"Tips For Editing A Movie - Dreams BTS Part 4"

Hello YouTube, and welcome to the final installment of Dreams Behind the Scenes. In this video, I'll be taking you through the editing process of Dreams, breaking it down into kind of the different core elements of editing this project. We're going to do sound design, we're going to do pacing, we're going to do effects, and then we're going to do color grading. And I'm going to break it into those categories so that it's a little bit more streamlined. That way I'm not going through every single shot of every single scene. So it keeps this video a little more condensed, but also still gives you all of the fun behind the scenes information that you want. So with that being said, let's get right into it.
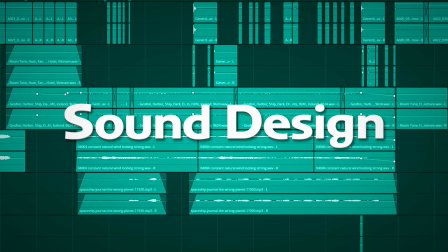(0:36)
Sound design was incredibly important for this film, and there's so much of it in the entire project.
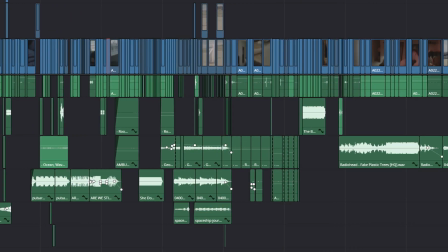(0:44)
Just looking at the timeline, there's so many effects, there's so many sounds, so many things that I added in to really create a feeling and make it feel more, I don't know, complete. Sound design is one of those things that can really enhance a movie, and it can really enhance the production value of your projects. Getting sound right is incredibly important. So I'm gonna look at a couple examples here.
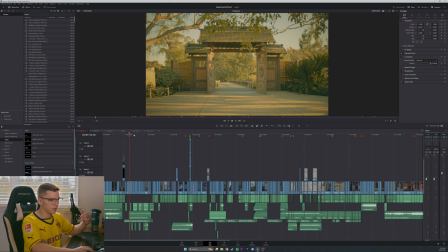(1:09)
The first one is the initial dream sequence in the garden. First off, I just wanna say this timeline is very messy. Don't follow my timeline organization. There is none, and I really need to work on that. So just bear with me with that,
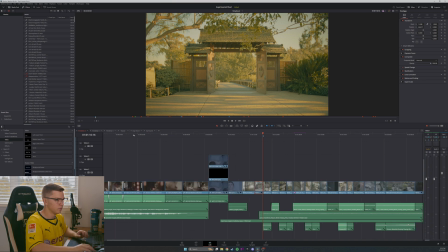(1:22)
but I will try to make it as easy to view and understand as possible here.
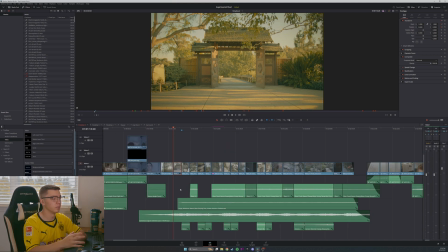(1:30)
So one of the first things that I do with pretty much every scene in this film is I first lay down an ambient track behind everything, something that's going to be the atmosphere of the scene, something that's going to fill any of that dead space in between shots.
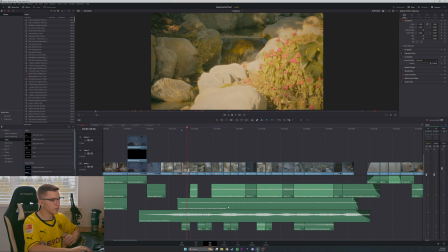(1:44)
So for this sequence in particular, I've got this jungle, rainforest, nature, background track.
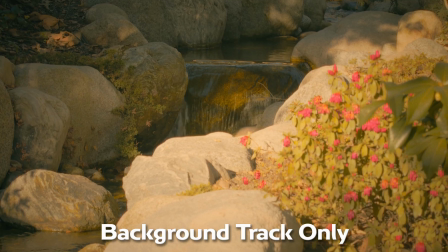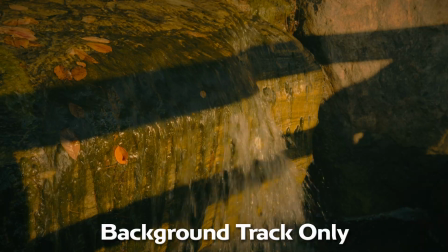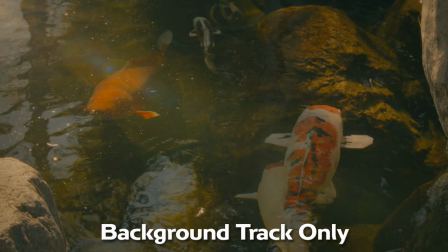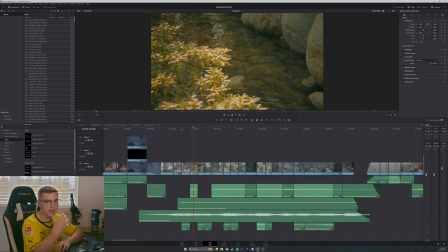(2:08)
And by adding this kind of baseline ambience to the whole scene, it kind of helps tie things together.
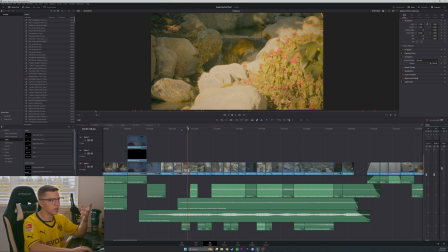(2:16)
All of the shots have this kind of base level, I don't want to say white noise, because it's kind of what this is.
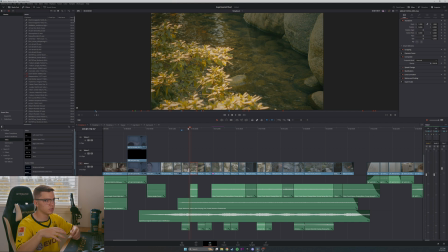(2:22)
It's kind of adding in a base level of noise to everything, so you never get moments where there's no audio and you're hearing nothing.
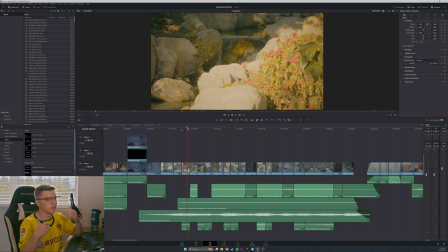(2:29)
But with a scene like this, you don't want to just add like basic white noise to it. You can add in this cool, ambient jungle, rainforest type sound, because that fits the scene. And then on top of that, I go through and I add in sound effects for each specific shot.
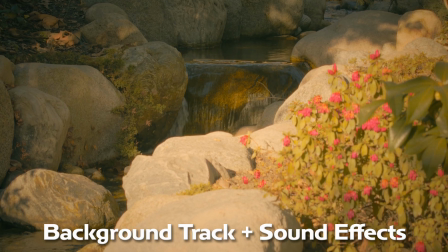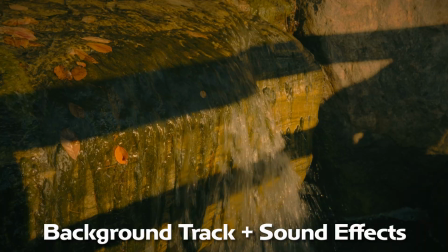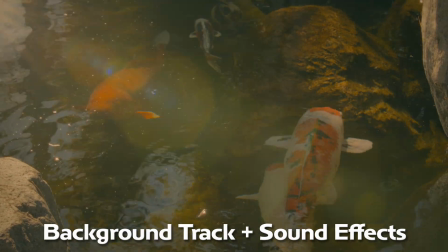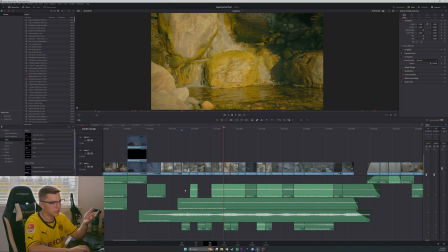(3:04)
All the audio in this scene is completely done in post.
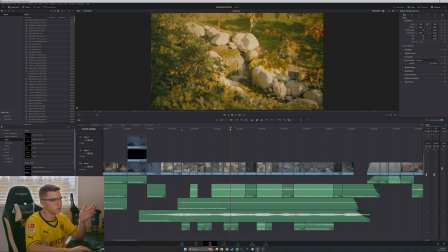(3:08)
There was nothing that I used that was from the actual filming, because I didn't have a mic on my camera while I was filming this. So I had reference audio, but it was really bad and unusable. And so I went in and replaced all of it, because it just sounds way better and you can really control the audio.
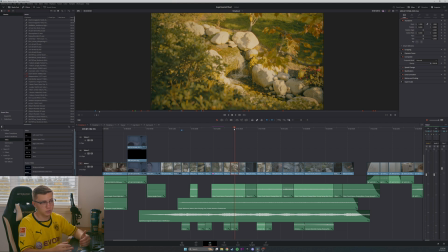(3:25)
And that's what a lot of things are about in film, is just having control over what it looks like, what it sounds like, what it feels like. I then also had a music track, which is also very helpful. Also another good style of ambience in a way, but also obviously you can edit the scene to it. There's a lot more you can do with music than just it being the ambience of the scene.
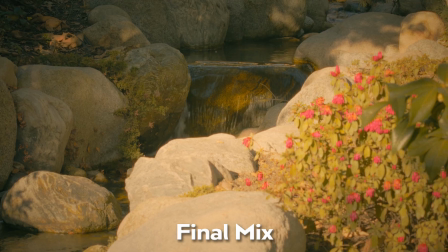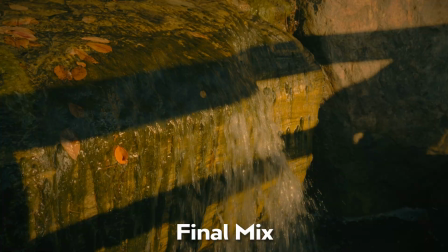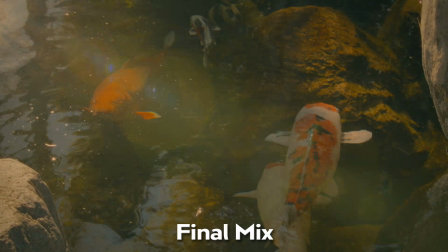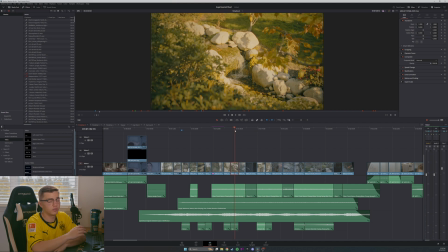(4:02)
One technique I really like to use is going from really loud sound to really quiet sound.
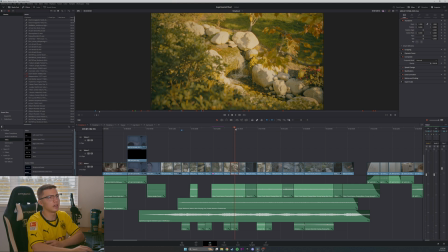(4:09)
And I use that a couple of times in the sequence, and I really like how it kind of focuses the viewer in again. When you go from this really loud to quieter,
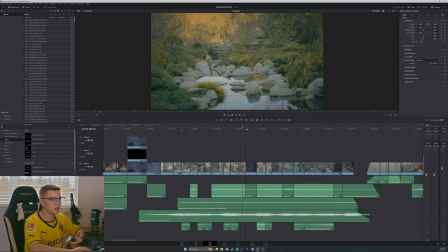(4:21)
something in your brain just kind of clicks, and you're like, oh, that you notice it on kind of a subconscious level, and I think it really helps focus the viewer back in.
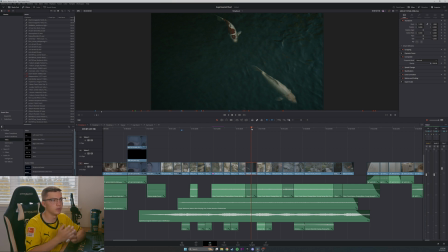(4:29)
So for a shot like this, for example, where I really want just to focus on the fish, I make sure that I keep the audio levels down and keep them lower. That way, again, the visuals are what's more in focus. And it's all this kind of dance, this balance of what do I want the viewer to be focusing on?
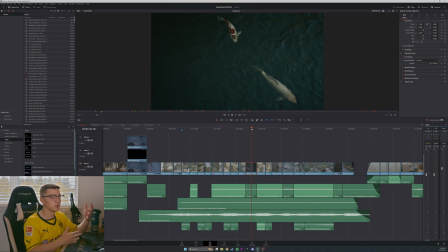(4:47)
Do I want them to be focused on the music in this moment, or do I want them to be focusing on the visuals? And it's finding that balance and finding what needs to be highlighted and how can I highlight that.
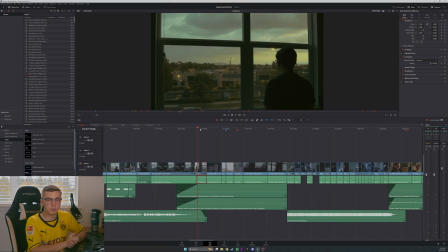(4:57)
Now this scene is a perfect example of using ambience only and just having a scene that is quiet without being too quiet and too awkward.
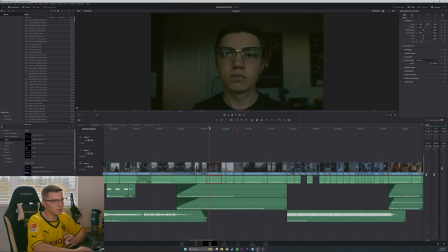(5:07)
For this sequence, there was, again, no real audio or sounds on set because I'm literally just staring out a window.
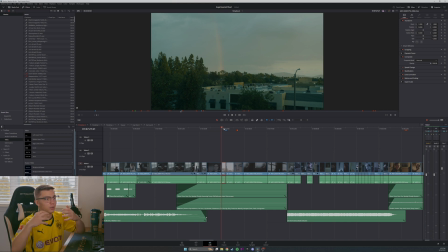(5:15)
So there's no sound to it. So how do you add sound when there's no sound? Especially in a sequence like this. With the dream sequence, you could look at that and go, okay, there's obvious sound that should be added in. But for something like this, what do you do? So what I decided to do is add in 2 layers of ambience to this.
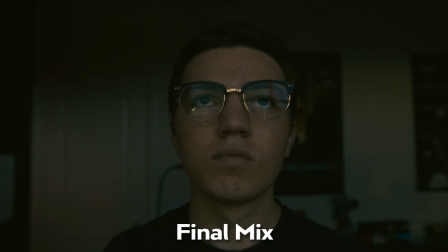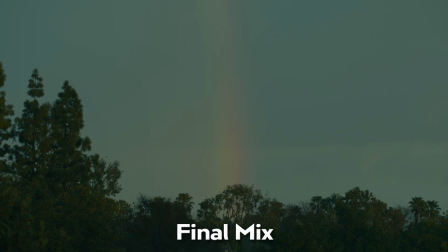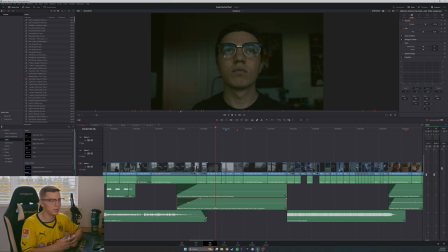(5:47)
Making sure the viewer doesn't feel awkward in those quiet moments and making sure there's just enough audio, just enough for the viewer to listen to keep the scene flowing and to keep it from being just dead silent is very,
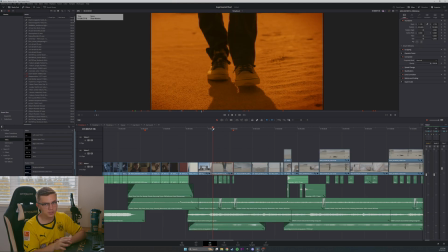(5:59)
very important. One of the tricky parts of the sound design of this film was the slow motion sequences, because slow motion sound effects can be a little tricky. How do you make something sound slower? You can, typically speaking, slow down the audio in an editing software, but usually that doesn't sound quite right.
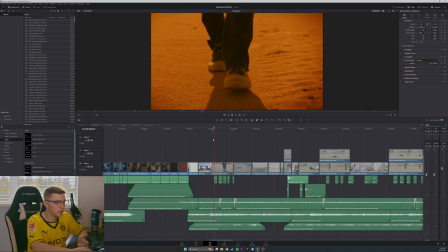(6:17)
So what I found worked the best was sometimes to slow it down a bit if you needed to, but using EQ to muffle the audio. And that seems to be kind of the trick that a lot of movies use to create slow motion sound effects.
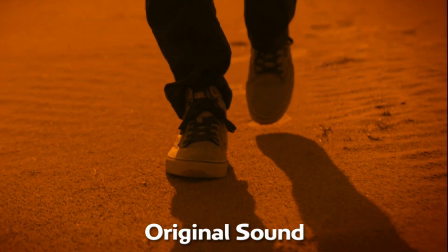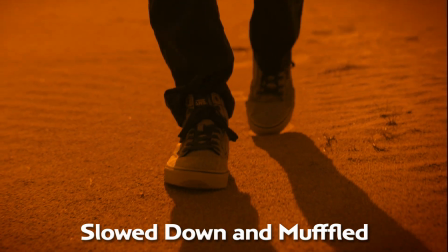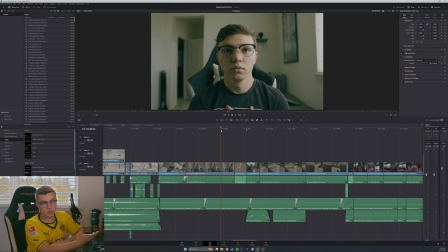(6:48)
Now here's a scene where I did use on-set audio, but I also enhanced that. So we've got on this top track here,
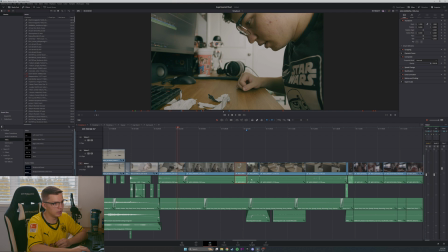(6:58)
that's where we have the actual audio that was recorded on the day. But then I also added in a layer of ambience, and the reason for this is because it helps blend together different shots.
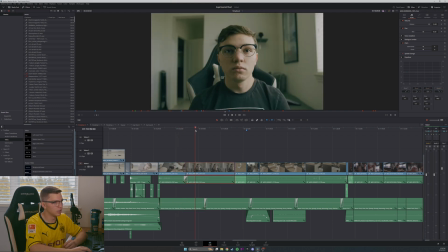(7:10)
Because going from this shot to this shot, the audio is just going to sound a little bit different sometimes, and sometimes there's just a noise in the background that just sounds different, and it doesn't perfectly line up. So when you add a layer of ambience underneath all of the audio, it really helps make it sound very cohesive and flow together.
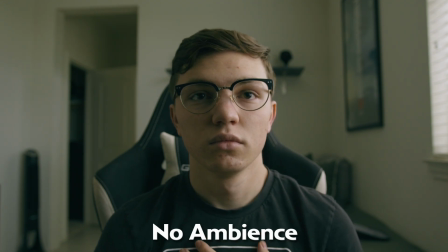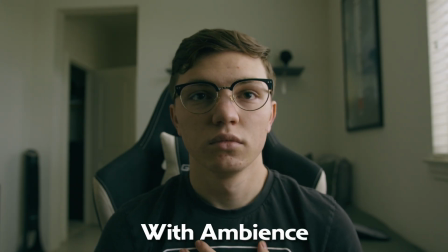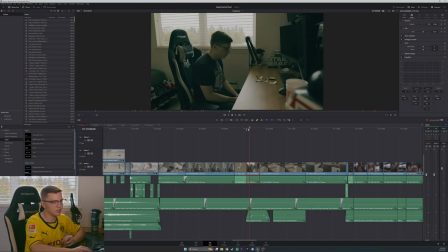(7:59)
Now I also added in, this is a little secret that I'm going to show right now, or share right now, but the sound of the doves in this scene, that was added in post, and it wasn't on the day.